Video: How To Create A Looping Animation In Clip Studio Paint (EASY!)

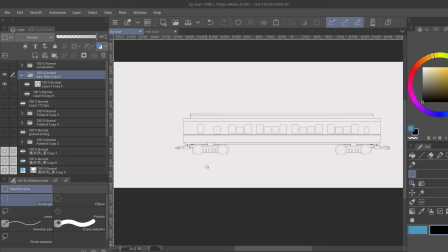238s
But instead of making the ending points exactly the same, this is the end of this side of the train,
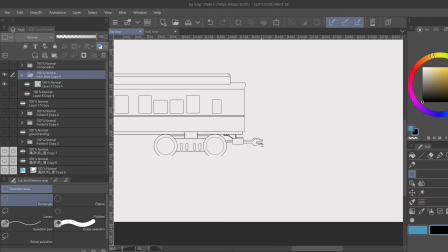246s
and this is the other end of the train, I made them different so they connect with each other. And the reason I did that is because you gotta make it seem like it's multiple trains.
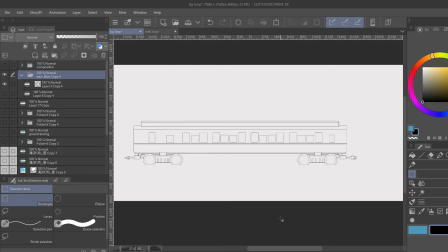258s
I made them all the same color so you don't have to worry about working out you know, where to stop the train and all of that stuff when you're going into motion tweening, which is the next section. That's the animations. But the point was, is to make sure that this looks like multiple trains instead of one train.
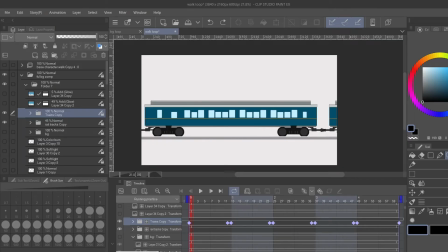279s
So in keeping with the theme of animation, we're gonna make this simple. And we're gonna do that by using motion tween. So you see we have the train in this scene, right? Well, you know these train cars are multiple train cars. So it's quite longer. Let me turn off the keyframes real quick.
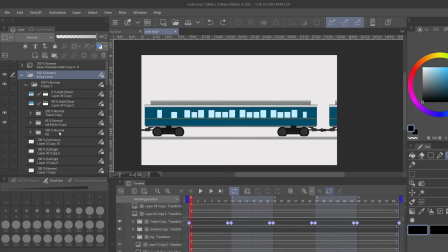297s
And you should be able to see when I do the selection of this,
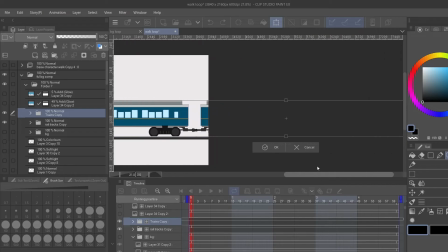303s
this is the three trains that we were working on, right?
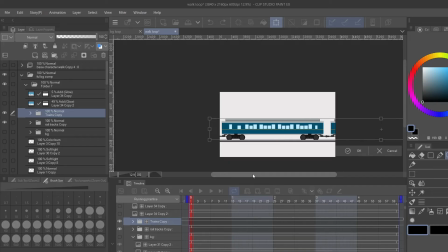307s
And these three trains, what I'm gonna do is basically drag them to a certain section. Matter of fact, let me go back and select again, and then you can see what I ended up doing.
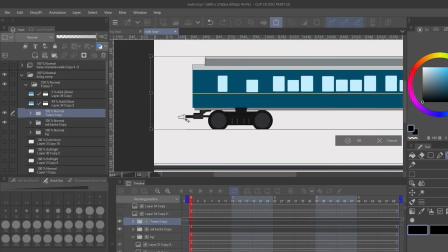319s
So you see, this is the connection that goes into, or the male,
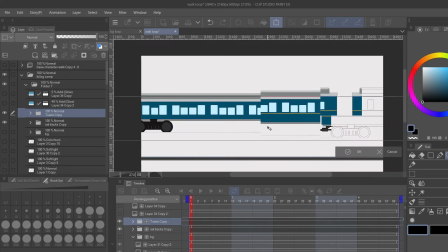324s
this is the male connection that goes straight into what would be considered the female connection, right?
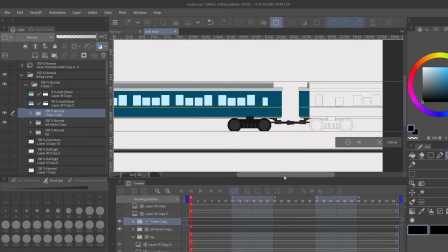332s
And instead of just placing this center,
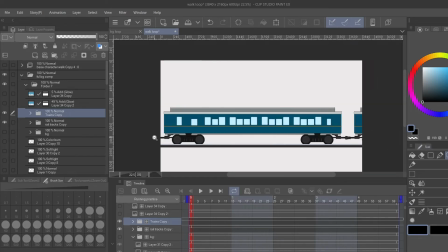335s
I placed it halfway out of the scene, where that little connection is coming out of the scene.
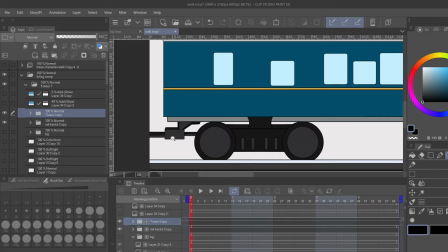343s
And the reason for that is I want you to not be able to tell what train is on the screen, and I mean what train car is on the screen and what train car is off the screen.
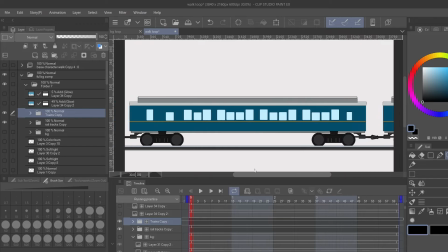354s
So all of these things will look identical, and they'll actually just flip back once it gets to that point.
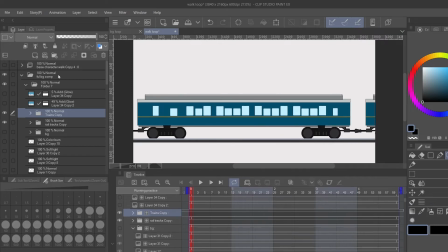362s
So let's turn the keyframes back on, right? Remember, this is motion tweening. So let's zoom in. This is the train cars right here. This keyframe is the opening keyframe where we sat this train down in the first place, right?
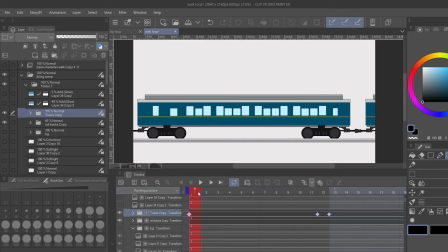381s
And then we come over here, watch it go slowly. You see that? That is the second car right here. Now you see the starting to see the third car. But what happens is we take the original opening
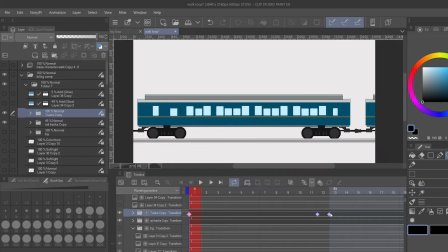398s
keyframe and place it at the next section of animation, which is the next second. So we're doing 1 second loops right here. And we want to make it to the point where you can't see it. So by the time we get to here, right, and you see this frame,
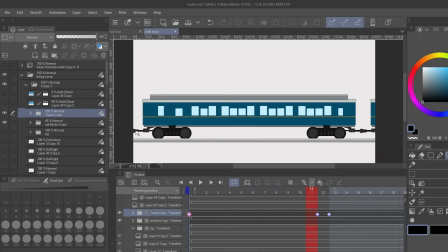419s
you see this frame where the train is just about to go out of the scene, when we skip to that next line, it's right back where the opening position was. And that opening position is basically the keyframes that we want to run our animation through.
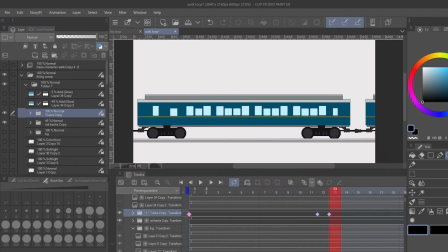437s
So you're going to motion tween straight through. And what I ended up doing is we could have just looped this for a 1 second animation, right? 1 second loop over and over again. But we want to move that background a little bit more.
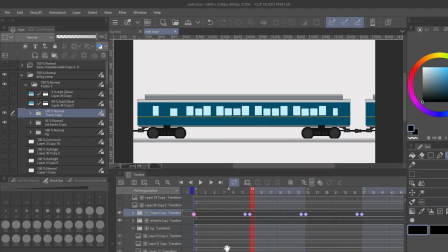450s
So we don't want it to be so easy to tell that the background is looping. So the background is a little bit longer, a little bit more detailed, and it moves slower. Remember, the further away the animation is, it needs to move slower. It gives it a what they call parallaxing effect.
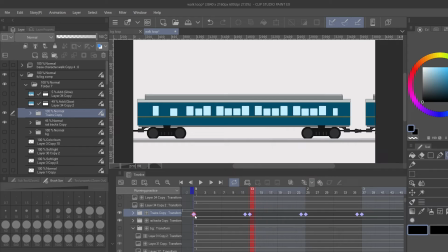468s
So we take this 1 second loop and just copy it multiple times. So let's play it back.
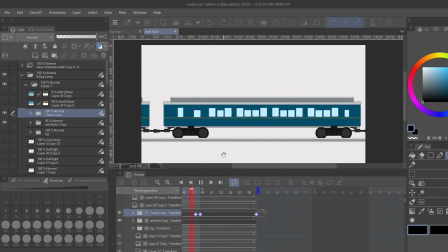480s
And you should see that it just looks like the train is looping.
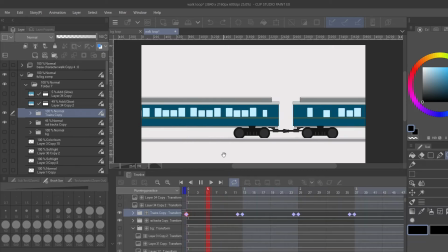484s
Now it does give a light feel of a chug, chug, chug, chug, but that's not a big deal. The animation is focused on actually the character that's in the animation.
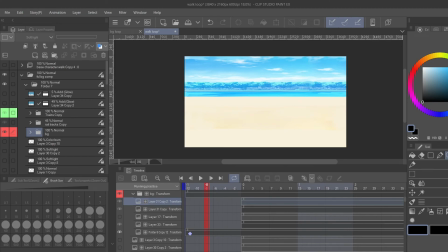500s
Okay, so this section may turn out to be more important than I thought it was going to be in future animations for everybody. So there's an element in Clip Studio where you can actually go negative on the timeline, right?
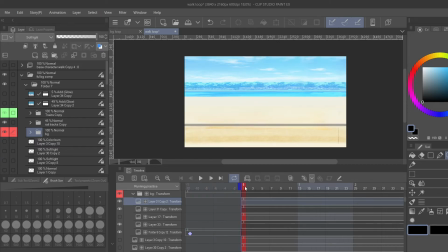515s
So usually start off here at 1 from 0. But you can actually take this little, loop or enclosure on the timeline, this little blue tab, and drag it negative. And this helps out for timing.
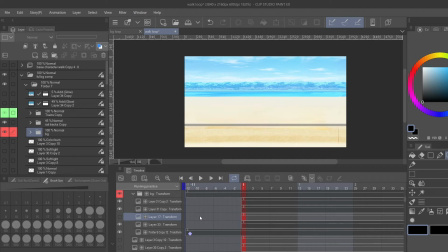532s
So if I were to do this in another way, like putting the keyframe here, let's just say I put the keyframe here, put it here. And I'm gonna take this one, since it's dragged out already, and put it here,
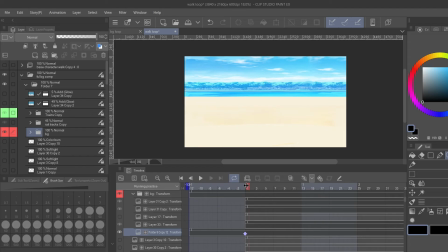551s
and play this from one, from regular one to the regular five.
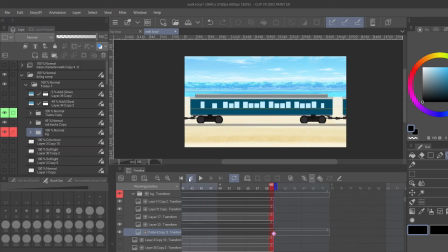559s
Let's show how it would look. Now, it doesn't look bad, but in my eyes, I see that this is going a little bit too fast. Also, the image is slowing down a little bit too slow with the train, making it seem like there's a loop coming.
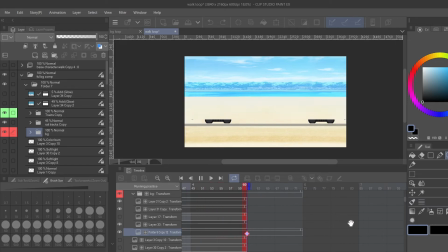579s
It's like an anticipation of a loop coming. So to make it so that doesn't happen,
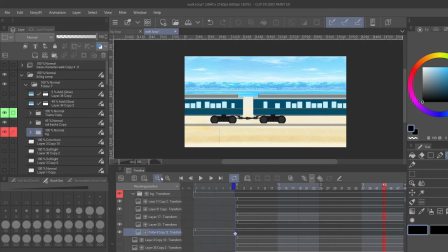587s
a lot of times you can do things like go outside of the timeline. So you go negative with the keyframe over here, And what it will do, it will help you with your timing for your animation loop, right? So we'll come in now that we've made this adjustment,
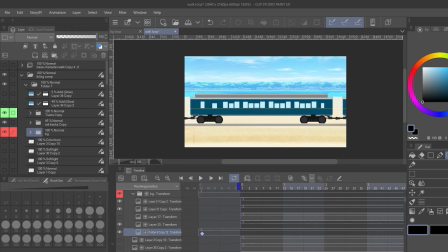608s
and I can just go back to zero because it's not gonna play what's outside of that time line. We'll go back to zero, and now we play it again. Start from the beginning.
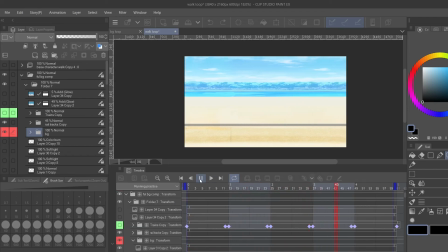620s
It's a little bit slower, and it doesn't give the feel of a loop as much as the other one did. Now, you still get a slight tinge of a loop, but I think that's more of that line that's in the middle.
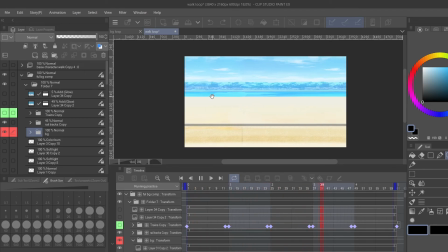634s
But if you play this continuously, and I also think that was a little bit of my CPU, because it's all starting to smoothen out now. But this type of thing that you're seeing, when you make these type of timing adjustments, it helps you out with your animation a lot. So people don't see as much of the cracks in your animation.
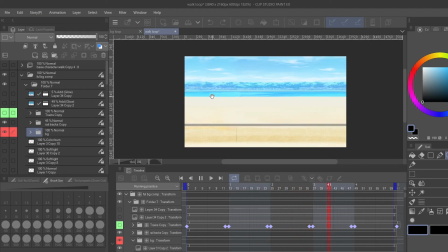654s
Now, a lot of people are not as advanced that watch my channel, and I'm not that advanced either. So we kind of push up against a wall, and these tips and tricks and these little shortcuts help you complete a project without having
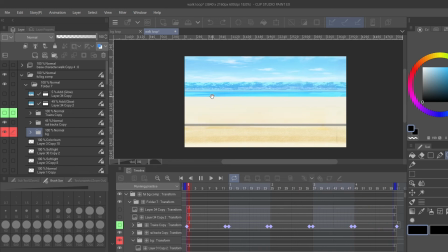670s
to quit or having to stop in the middle of your project and do a whole bunch of research and learn of different aspects of animation in order to complete that project. These shortcuts will help you complete them, and then later on, you can go ahead and knock that wall out with some more studying and more practice.
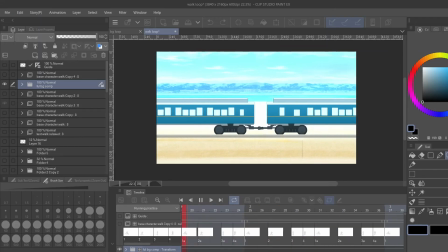689s
Okay, so let's bring all of this home. Now that we got the background doing this loopy, loopy thing, right? Let's bring in the character. So we bring in the character right here.
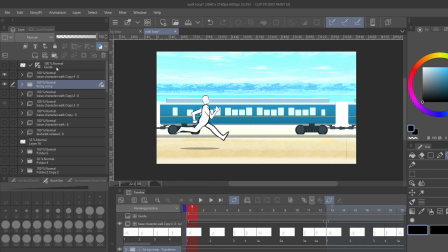701s
And we want to talk about placement. Placement of the character will enhance the scene or, you know, take from the scene. So let's be ideal with the placement. Let's think, put them in the middle, right? Everybody thinks, go to the middle.
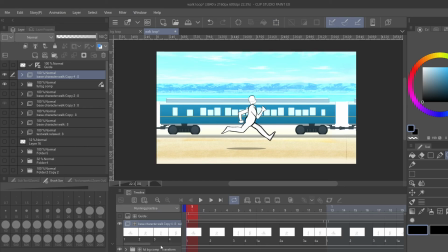716s
You want them in the middle of the screen so you can drag the background through. But a lot of times, it makes the scene dull, right?